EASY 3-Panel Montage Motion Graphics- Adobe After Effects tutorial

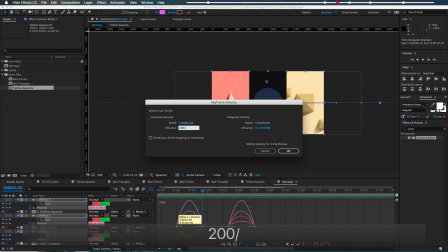8:05 And we're going to change the influence amount to be 200 divided by 3, which again is going to give us 66.666 repeating.
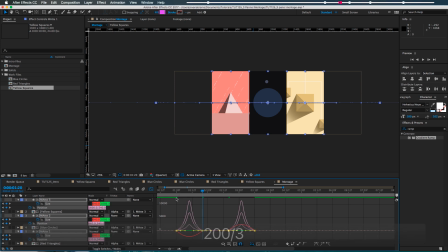8:14 So same thing, 200 divided by 3, same thing. We get these fun mountains, but you'll notice it hasn't affected these red things. Those are the sizes.
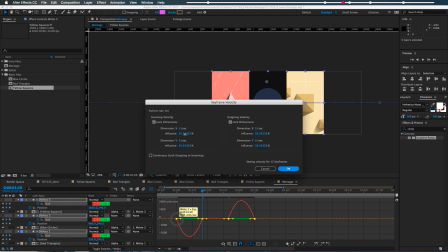8:23 So you might just have to select the sizes independently, repeat the same process, you know, 200 divided by 3, awesome. Same thing, make sure you've got the incoming velocity and outgoing velocity doing the same thing. You could lock them together, that's also fun. So what was it, it was 200 divided by 3, awesome. We end up with these shapes. So if we play that back, it's kind of like slow and then fast and then slow again. So you might be asking me, Evan, I want to watch this scene for a while before I transition to the other scenes.
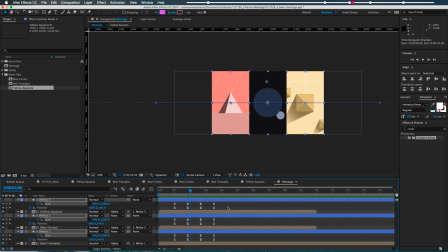8:54 Well, then it's just a matter of timing for when your keyframes are, right? So we can just grab all these keyframes, move them over here. So now it's happening then instead of at a different time. You might want these layers, because of your timing, they would probably only start here. Could be. I don't totally know how your project's set up. But again, you know, you can move them independent of the things that are moving and blocking stuff. So it's very easy to move the timing of these things around. And then we're just totally on looking at this last thing here. So you might as well just trim up everything so you don't have to worry about it. And again, trim up these things, keeping it clean, kind of like that.
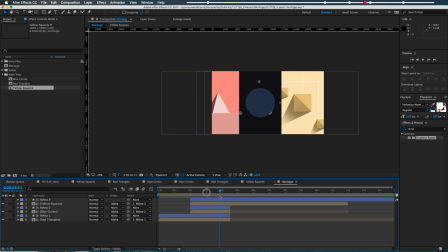9:34 You can kind of see what's going on. You don't actually need to put a mat on this first layer. That's not totally useful to you. I like to do it just so that everything snaps together on the edges very cleanly in case I get confused. You could just have this be totally large and just change its position, but consistency is key. So you've got the frames moving correctly. There are now some details in each of these scenes that you're going to want to shift around so that this seems a little bit more fun,
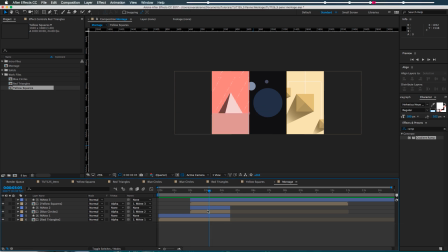10:03 you know, just so that it's more like we're changing a camera perspective as we're making this transition. So let's look at the red triangles example, because this will really kind of illustrate what we're talking about.
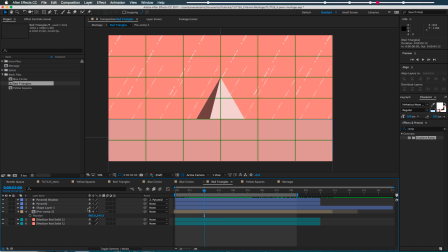10:16 If I go into the red triangles here, you'll notice I've got this pre-comp in here, and that is like a whole bunch of these lines that are moving around. It's this layer. It's in the background, it's far in the back. And you know, this thing here is like our focus.
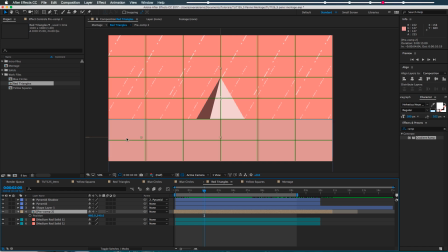10:32 We're like staring right at that. What I'm gonna do is I'm gonna call up its position, which I guess I've already done, and I'm gonna move ahead in time.
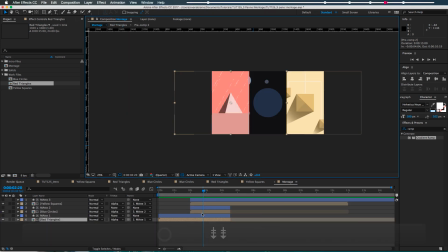10:42 20 frames, I think we did. That's how long it takes to do this motion. Yeah, right there.
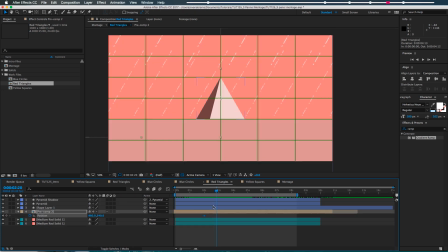10:48 So I'm gonna move ahead in time, and as this is sliding one way, I want the background of this to slide sort of the opposite way. So I'm just gonna bump it a few, maybe 50 pixels over, and then I'm going to give it the old ease, and I'm gonna go in there, grab these things.
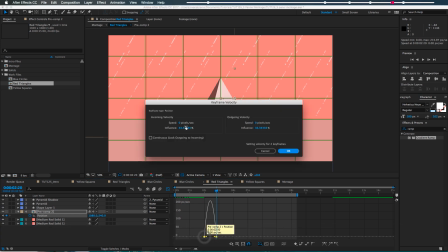11:06 I'm gonna, you know, apply the same thing,
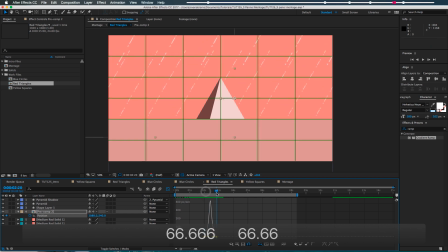11:08 66.66 whatever, so that it has the same kind of shape as what was going on out in the montage here, so that when it does this transition,
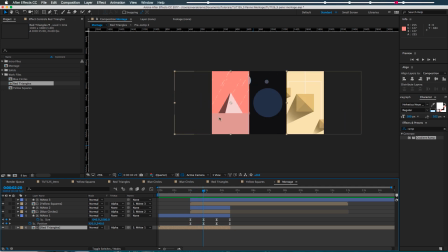11:17 when it pushes over, elements of the scene are responding to that movement. So you should consider having the same kind of response in your own kind of scenes. And it's gonna be different. You might have elements, you know, in front of or behind or around, you know, your parallax is going to be different than mine,
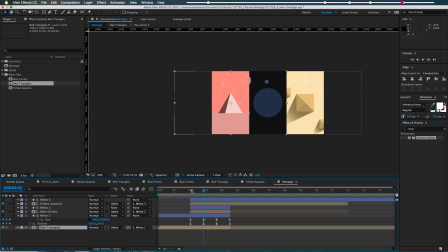11:35 but doing this can add this a little bit of interest when you're making that change.
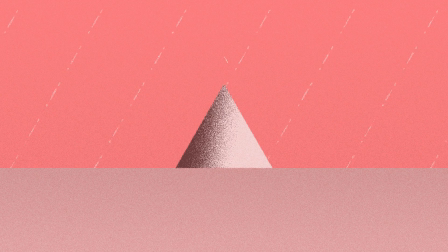11:42 So if you look back in the example, or it's going to come up at the end of this, you'll see that things in each of the scenes, except for the one with the top-down pyramids,
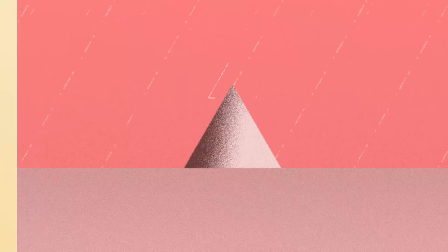11:50 because that wouldn't change at all. I guess it might a little bit, but it didn't because I'm lazy. There are elements that are shifting when we're moving.
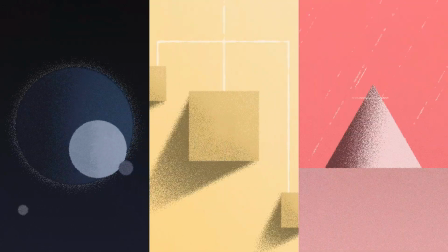11:57 So with that in mind, when you're designing scenes for this, when you're considering how you're going to set this up, you know, make sure you have those things in mind.
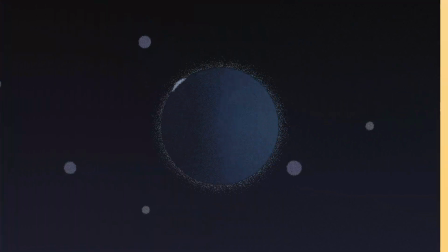12:05 But this one was pretty simple, and I talked very slowly, so hopefully it all works out for you.